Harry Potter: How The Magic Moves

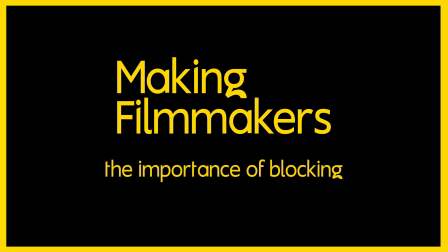[0:00]
Hi, I'm Tyler, and welcome to this episode of Making Filmmakers. I love Harry Potter, and it is the main reason why I became a filmmaker.
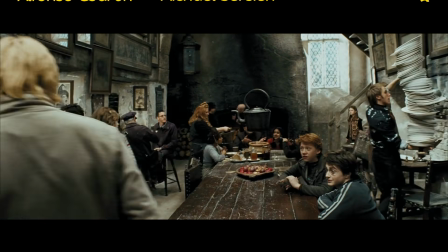[0:07]
The Harry Potter films are the best film school I could possibly ever ask for.
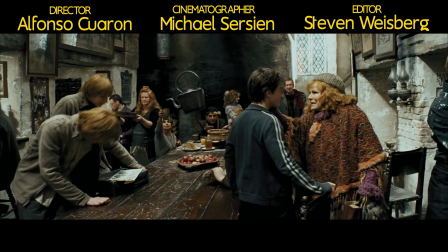[0:12]
Today, I want to take a deep dive into The Prisoner of Azkaban and specifically look at the camera
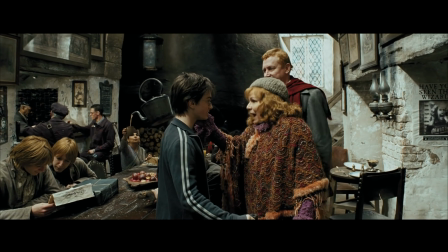[0:16]
movement and blocking to show you just how powerful these filmmaking tools can be.
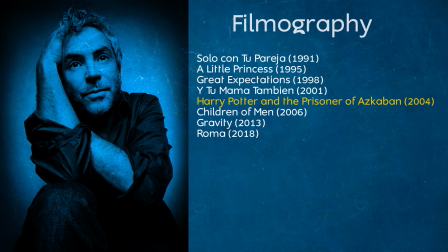[0:26]
This film was directed by Alfonso Cuarón. Alfonso brought a different life into the Harry Potter franchise.
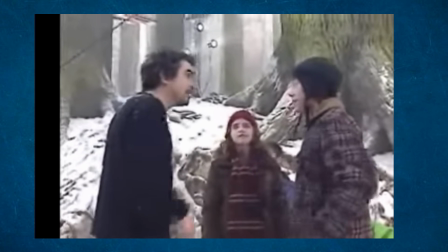[0:31]
He brought the more darker elements, basically the much more serious elements that the franchise needed to grow.
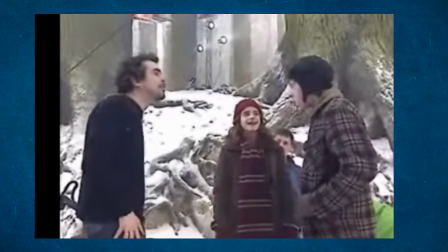[0:38]
The characters were getting older, the actors were getting older, and I think it was just a great marriage of material and director.
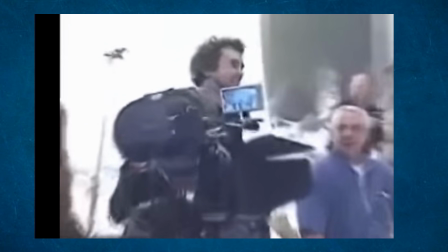[0:45]
Joe Rowling, the author of the Harry Potter series, thought that Alfonso was the perfect director for this film because her subject matter was getting darker,
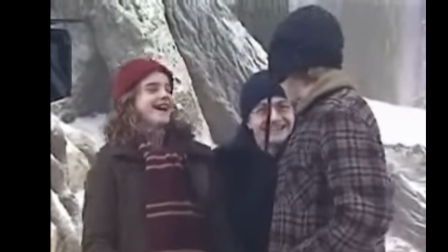[0:53]
and she actually championed him to be picked to direct this film.
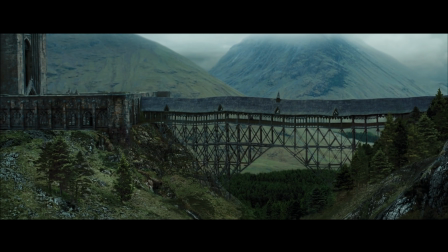[1:01]
So we start with the scene with Harry and Lupin on the bridge. And what's so great about this scene is it's all, after this cut, it's basically all one take.
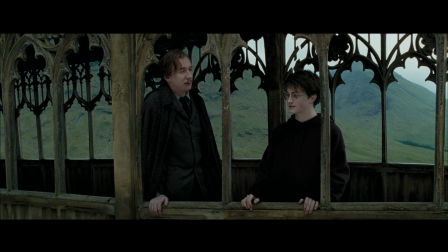[1:09]
So if we pause it right here, we have our two subjects. Harry is on the right and Lupin is on the left. And as you notice, they are divided by the plank that's basically in the center of them. That shows their division in their viewpoints.
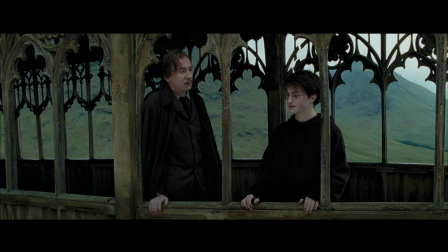[1:23]
They are not seeing eye to eye right now because of the division between them and also the directions that they're looking. Lupin is looking to the right and Harry is looking to the left. Okay, we can play. So now we're going to wait until he turns around. And it's interesting when he turns around, notice that the shot still keeps going. We haven't cut yet.
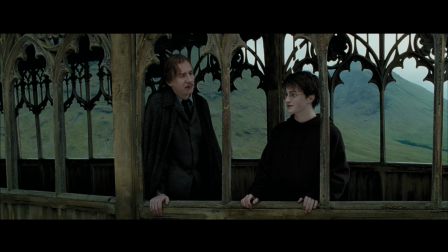[1:42]
And notice how he's positioned the same as Harry, but he still doesn't really look the same direction as Harry.
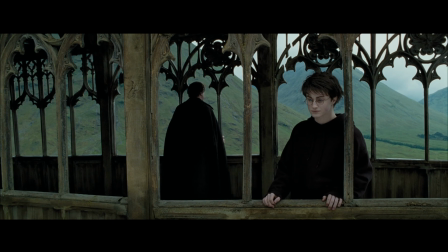[1:47]
And notice now here Lupin is mentioning memories of Harry's mother.
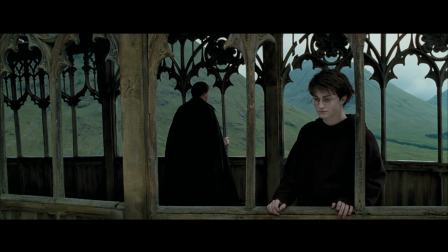[1:51]
But now notice as Lupin continues to talk about Harry's mother, Harry begins to smile because it's obviously bringing happiness.
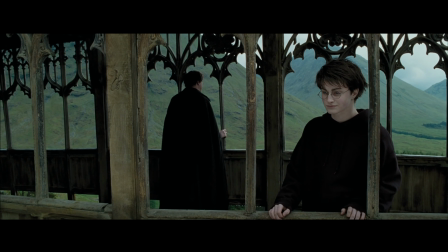[1:57]
But Lupin is turned away now, and this signifies that
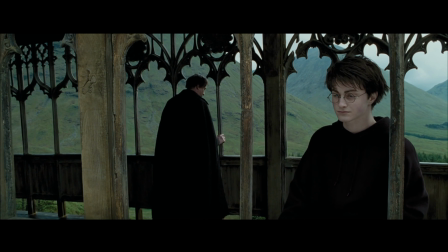[2:01]
Lupin can no longer face Harry with the reality of what Lupin is talking about,
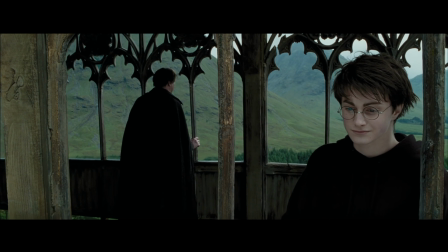[2:07]
which is his situation, his physical disability that he has.
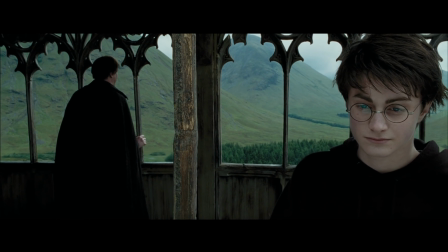[2:12]
Also notice that the camera pushes in on Harry and the division line becomes stronger.
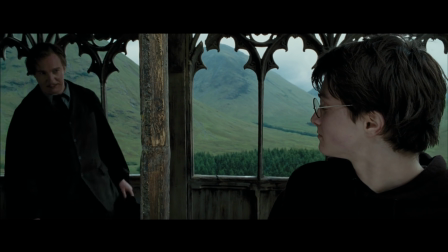[2:17]
Now they equally share the same amount of screen space, but notice that Lupin's screen space is tiny and almost suffocates him until he has to come back and join Harry.
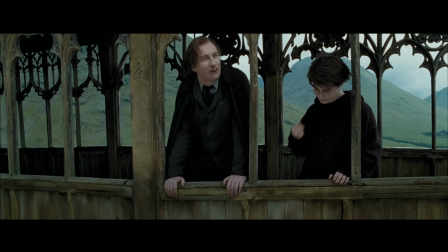[2:26]
You want to make sure that your camera movement is motivated and also the blocking of your actors.
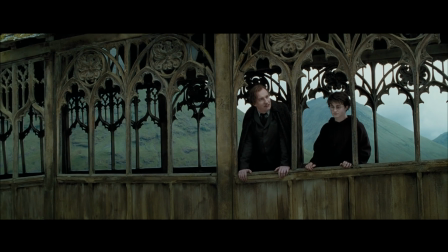[2:32]
And then we see the camera pull out, the take ends. And what's so masterful about this is that it was all done in one shot.
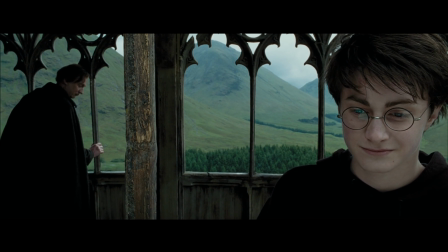[2:39]
So much is conveyed there if you think about it, the character's mental state, how they're feeling of one another.
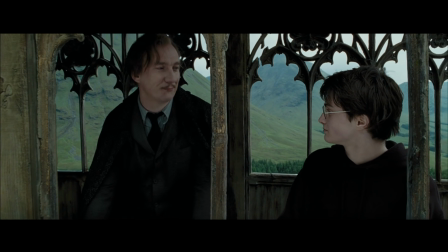[2:45]
Also notice that when they come back, they are in the same position. Lupin is more relaxed.
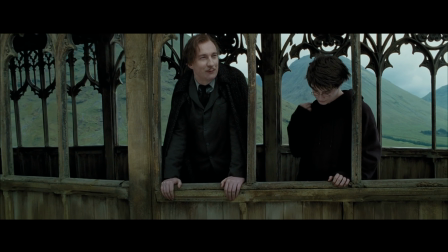[2:51]
They are facing the same direction. They are equals. And then you can see here in this next scene, again, the subject matter that they're talking about both is defeating the Dementor.
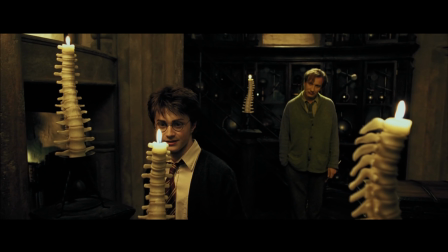[3:01]
So the Dementor is kind of the center of their relationship. And you can see here that they are divided again by the candle in this scene.
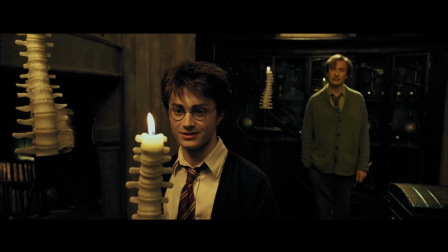[3:08]
The person with the internal struggle, the emotional struggle that's expressing their feelings is on the left,
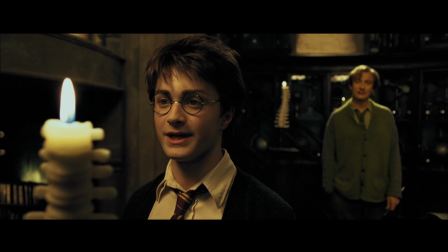[3:15]
and the person listening is on the right of screen. So you notice that the camera is pushing in and again gives Lupin less screen room and Harry more screen room, just mirroring the other scene that we talked about on the bridge.
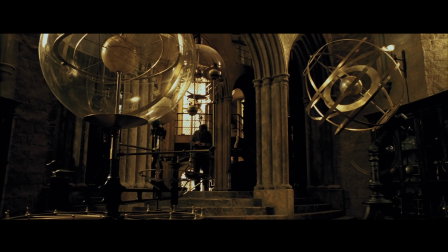[3:26]
And now, see, as they close out the scene, they are now as equals. Once again, both sitting down this time, they are now seen as equals and as friends again.
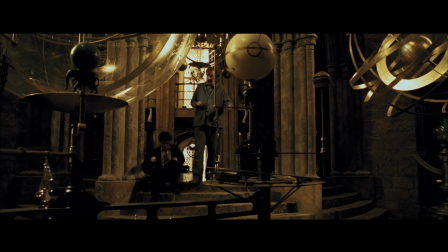[3:35]
And this subtly shows the audience that the teacher and the student are becoming closer, and now Harry has somebody he can trust.
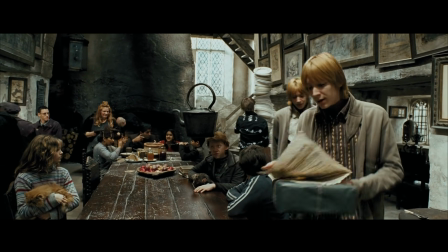[3:43]
And now we're going to transition into another example of masterclass filmmaking. So the scene opens up in the magical world.
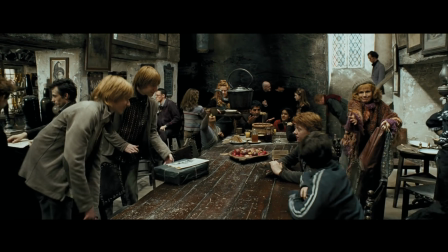[3:49]
What's so cool about this scene is it's our first time in the film.
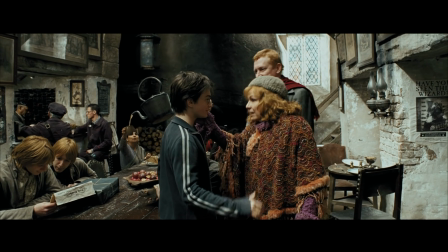[3:53]
It's the first time that Harry's actually in the magical world, interacting with people who he's known not his entire life, but people that he's known.
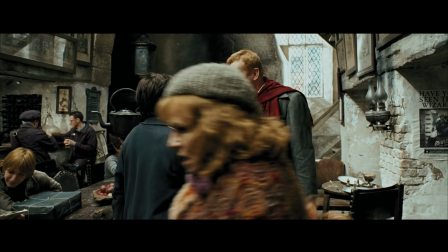[4:02]
And we see the Leaky Cauldron's populated with a bunch of people.